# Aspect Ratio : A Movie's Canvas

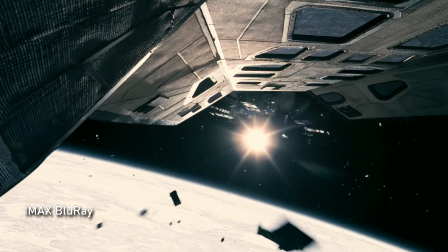4:29 But this is what Interstellar seems like if you get the IMAX Blu-ray.
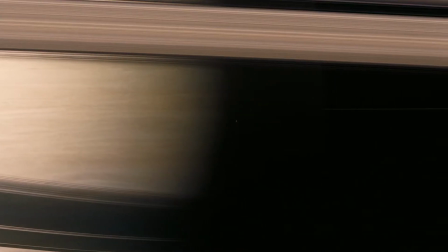4:39 The way Endurance moves by the disks of Saturn, the mountain waves on the alien planet,
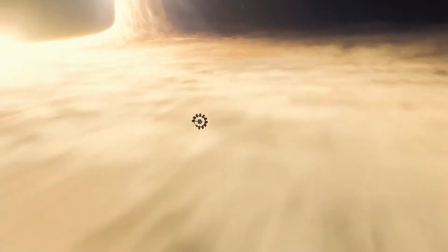4:45 and the event horizon of a distant galaxy's black hole are just some things you should experience in IMAX. It completes the canvas, it brings immersiveness to the story and to your viewing experience.
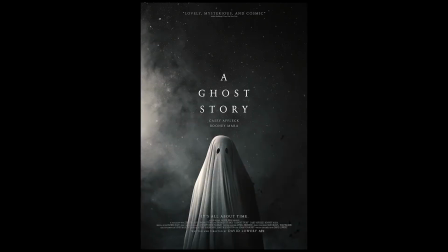4:59 A ghost story, even after being a modern movie,
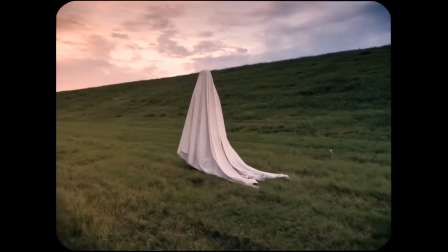5:02 is shot in a 4:3 ratio to make the character and its audience feel trapped and claustrophobic,
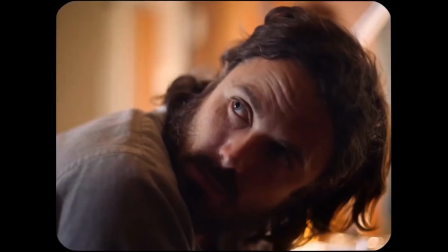5:09 which again goes in relation with the story. They also rounded the edges to make it look like an old photograph or a memory.
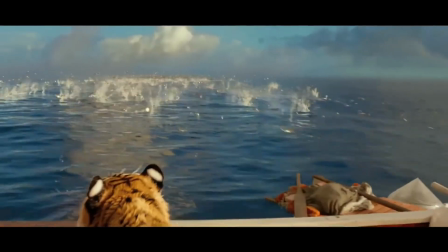5:17 In Life of Pi, there are sequences where objects interact with the aspect ratio,
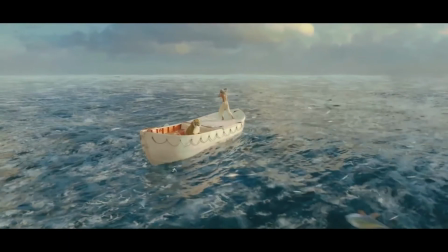5:23 and it feels as if they're jumping out of the canvas and coming to life. Some directors change the aspect ratio in the middle of the movie to communicate to the audience.
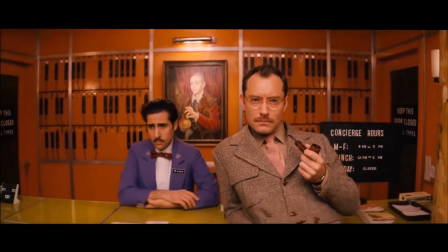5:34 The Grand Budapest Hotel is set in 3 different timelines, and Wes Anderson communicates that by different aspect ratios.
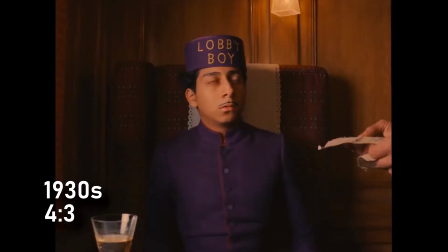5:42 When the scene takes place in 1930s, it's a 4:3 ratio.
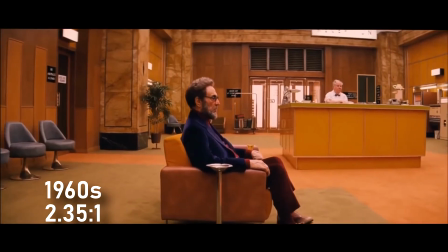5:47 In the 60s, it's a 235:1 ratio. And in the 80s, it's a 185:1 ratio. All in a single movie. I think it's pretty cool. There's a movie that came out in 2014 called Mommy,
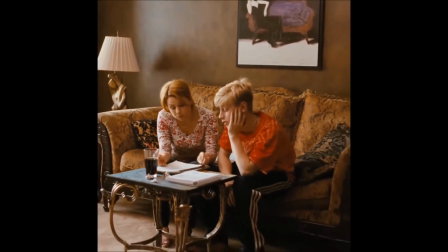6:01 and it was shot in a 1:1 ratio, which is a really small frame.
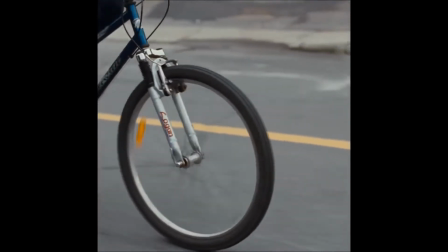6:07 Our main character feels insignificant and claustrophobic, and it tries to make us feel that way too.
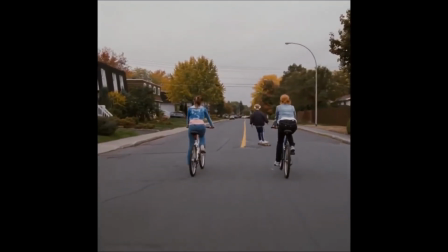6:13 At a point, the character stretches the ratio to a bigger and normal size, and when that happens,
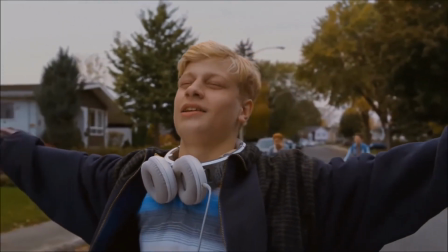6:19 it feels like a breath of fresh air, not only to the character but also to the audience. We feel what the character feels. It Comes at Night, directed by Trey Edward, is a very tense movie.
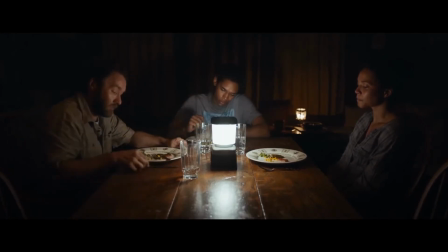6:35 It is shot in 235:1 ratio, but the nightmare sequences are shot in 275:1 ratio.
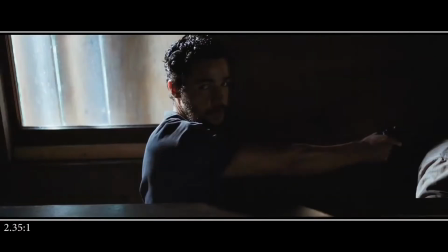6:43 The movie also very slowly keeps compressing the screen as it progresses, creating and building tension,
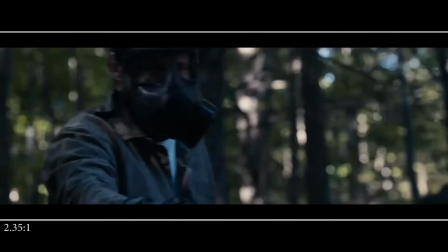6:51 making the world feel subconsciously more claustrophobic as the film progresses towards the end.
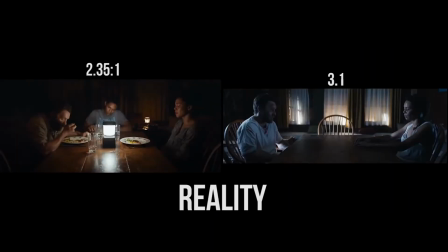6:57 By the end, it has the ratio of 3:1, which is a very wide screen. That also tells the audience that his reality has become his nightmare, which I think is a beautiful way to tell the story. The Justice League movie, directed by Joss Whedon, or also known as the Justice League, that's like a Bengali justice,
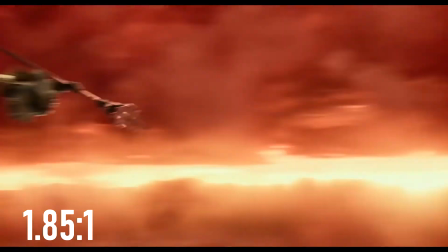7:21 never mind, had an aspect ratio of 185:1, but the Zack Snyder cut of the same movie, which will come out next year, will be 166:1. Snyder wanted the movie to be exactly as it is and not cropped. My intent was to have the movie able to be the entire film play in a gigantic 1:3 aspect ratio on a giant IMAX screen. That's the original aspect ratio of the scene, the way it was shot. Like, that's right out of the camera. That's not like cropped for Instagram or anything. That's literally how it's photographed.
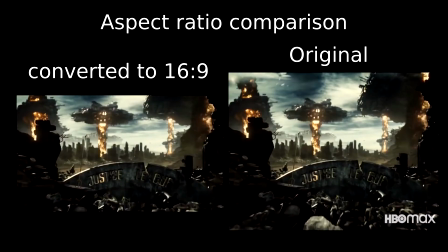8:01 And you can just tell when you look at the crop, and then when you look at the kind of full app version, it's a completely different sort of aesthetic.
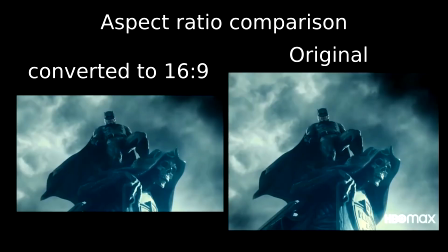8:08 You know, it's just got a different quality, and one that is unusual.
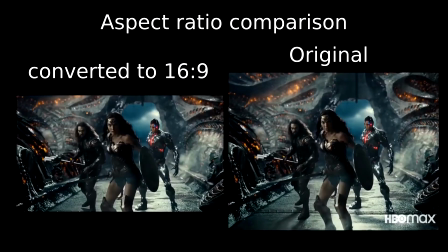8:12 No one's doing that, and it's like its own 100% its own thing, and it owes nothing to whatever aspect ratio of a theatrical film was released in. Big part of our job. So so I was going to do a quick little aspect ratio, kind of like that. Like that's kind of what we're used to seeing. Mm-hmm. Oh, and so like what you would do is the entire picture.